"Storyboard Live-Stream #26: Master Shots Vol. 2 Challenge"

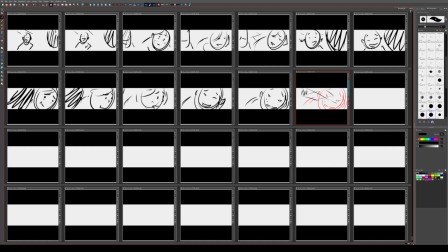(54:13)
And then, what else can we do with this? Trying to think.
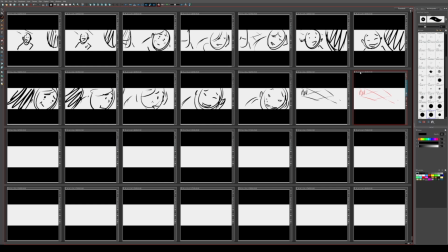We can cut to her on screen left.
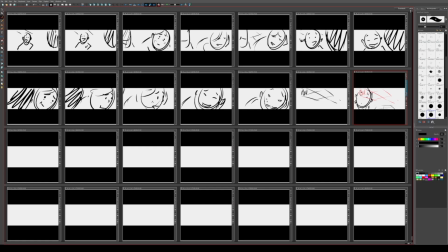(54:49)
And then maybe all this negative space behind her. Just to show that there's, Man, this isn't a break in the 180 though. This is really difficult for me to intentionally break the 180.
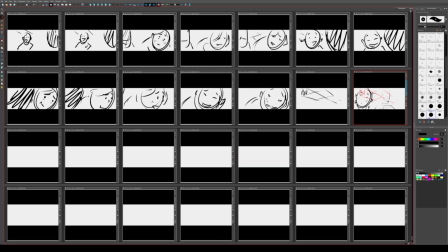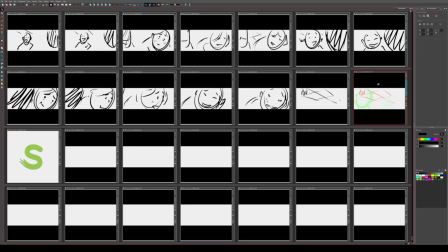(55:13)
Dang it. What we should have is a centered shot that makes her feel a little isolated.
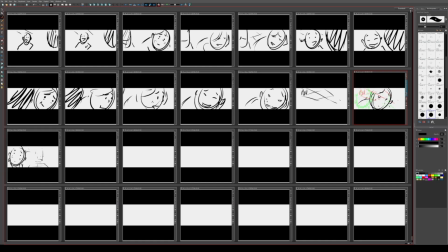(55:29)
And then
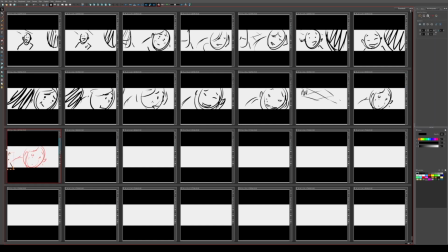(55:34)
okay, the best I can do.
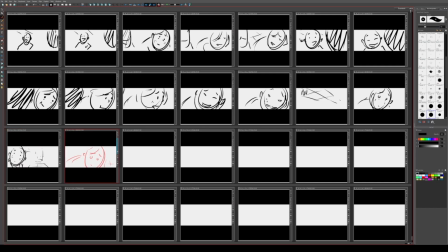(55:48)
The best I can do is she turns, and as she turns, we cut to the opposite angle, and maybe
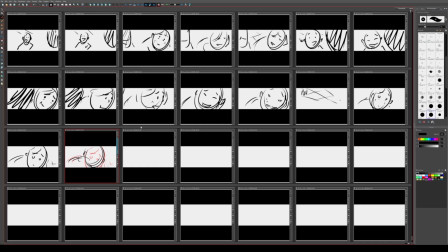dang it, could cut to the opposite angle, like really far away, to make it look like she's like all by herself or something, like down the hallway.
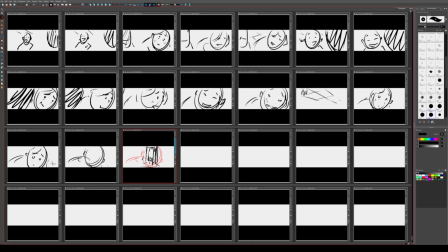Just to show that there was like nobody there the whole time or something. But it's not a break in 180 degree rule.
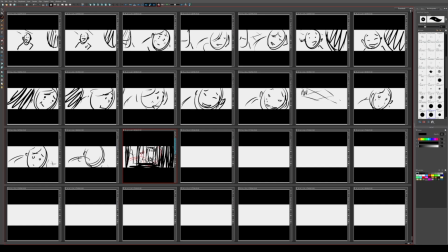(56:36)
Dang it. Sorry, I'm slowing down because now I'm like, I can't figure out how this scene is supposed to go now.
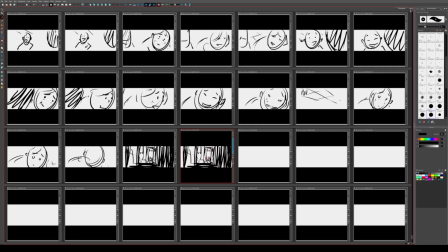And this super low angle shot.
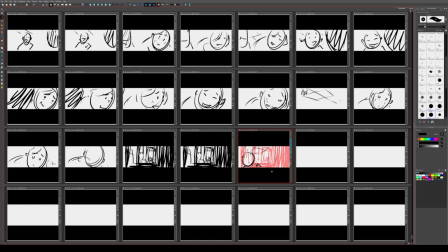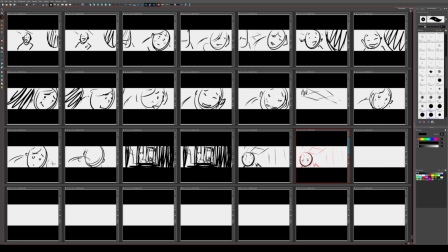(57:31)
So this is actually a shot that's like nearly impossible to do a 180 degree break on, or it'd be really hard to.
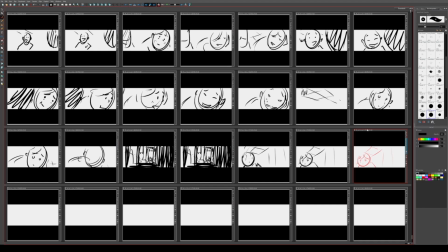Sorry, I gotta go for the story. What works best for the story, not for what follows the scene the best. Or,
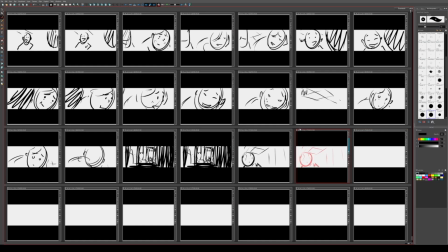(58:10)
okay. Gonna have her turn her head. And,